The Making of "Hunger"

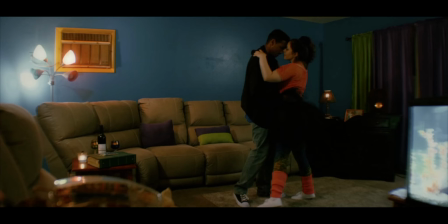I settled on Cinelike V, and not D, but Cinelike V, as in Vericam. I don't know. That has really nice colors to it.
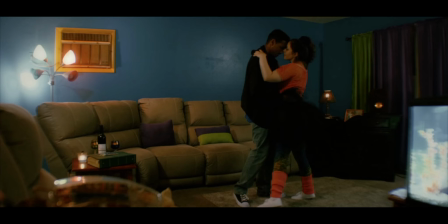The blacks are pretty crushed, but I can bring them up a little bit. And I use my Sigma 18-35 APS-C lens on the GH4 with a speed booster.
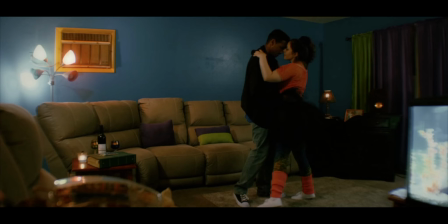And then, but for this film, I wanted to give it, I always shoot in the 235 or 239 aspect ratio, but I wanted to do something a little bit extra to make it a bit more authentic.
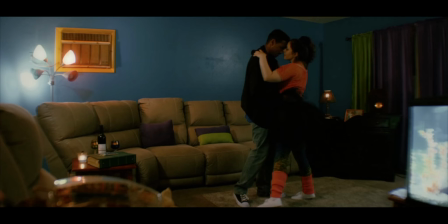I was playing around with anamorphic lenses, and there was nothing that I could get that I could afford, and when I set it up, the monitoring solutions, everything would have just tripled the cost, and I just didn't have that money. So what I did have, however, was a
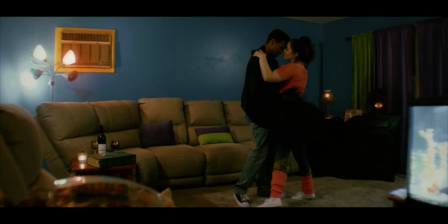0.45x wide-angle lens, not a fisheye, but a wide-angle lens that happened to be the same thread size, I think 72 millimeters, as the Sigma. So I was able to screw on the 0.45 wide-angle lens on top of my Sigma 18-35,
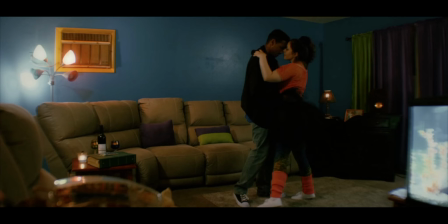so it made the image even wider, but it also had its own subtle, like it just warps the light a tiny little bit.
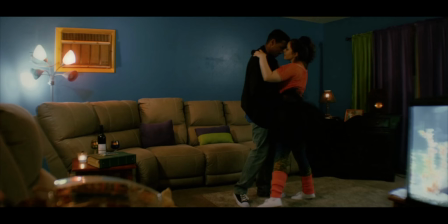It added its own texture to it, where it gave it a little bit of old school feel to it, which was so cool. I really liked it, and so that's what I'm using here. I wouldn't have been able to get as wide as this shot is just with the 18-35 where the camera was positioned, but there's some, like, I don't know,
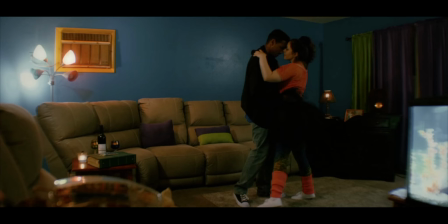not chromatic aberration, but there's something that happens with straight lines that it smears a little bit, and it's so cool. I loved it. So that's what we used for this.
None of this is real. None of this is real.
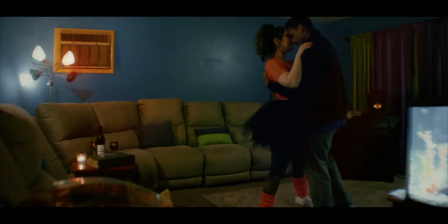I don't care.
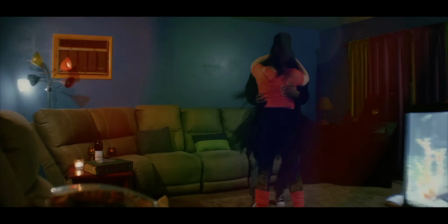I don't care.
We wanted to use all sorts of sparks and things, and I just couldn't get that to work.
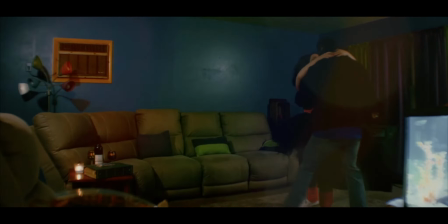I tried, and the lights are flickering. We did have people on either side plugging and unplugging or using switches to flick the lights on and off.
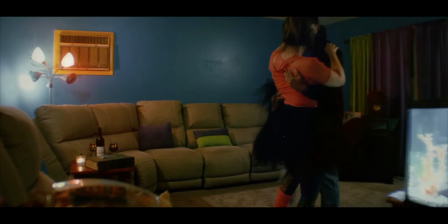But without like the sparks and everything, it still wasn't enough.
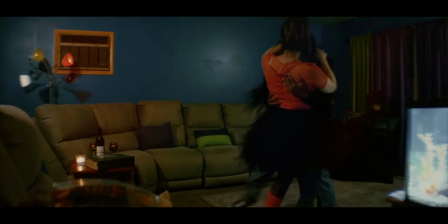So I went in and I found some like light leaks and lens flare effects.
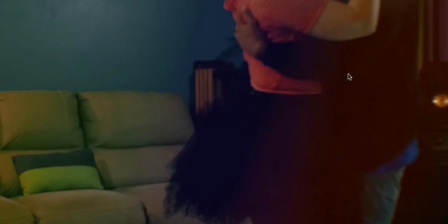And as you can see, like in this shot, you can see this like purple haze that's passing by.
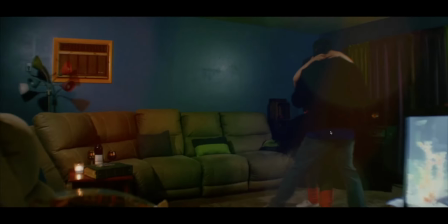So these are all light leaks that I've added. There's a big spot right here, this big circular thing here.
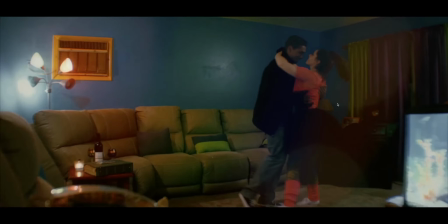So these are all things that I added later just to start to make it look a bit more chaotic. Here it is down here as well. It's moving all around.
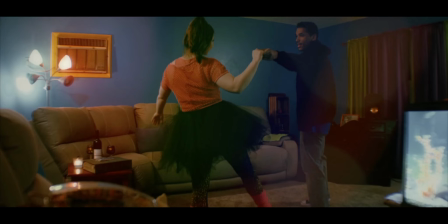But the camera's fairly stationary except for tilting up when needed to keep their heads in the shot. And again, see, this is one of those things where in other movies I might just lock the camera down and not move it. And if their heads went out of frame, then I would either do another take where their heads don't go out of frame,
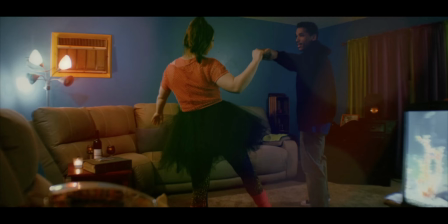or I would digitally tilt up in post to make it look as just sharp and mechanical as possible. But I didn't want to do that for this film, so I loosened up my tripod, and if their head started to go out of frame, I would just move the camera up, just like, one should do.
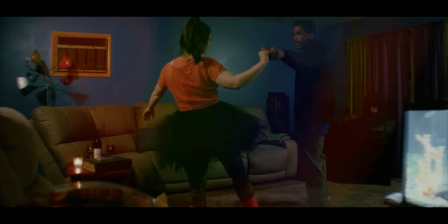But for the most part, it is fairly stationary, which I kind of like because it makes them coming together.
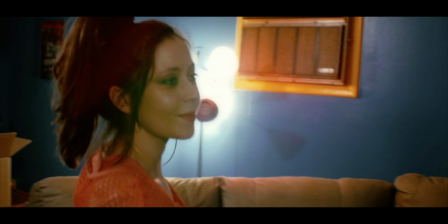When I cut into the close-up and it's straight up handheld, it just adds that much more punch to this moment.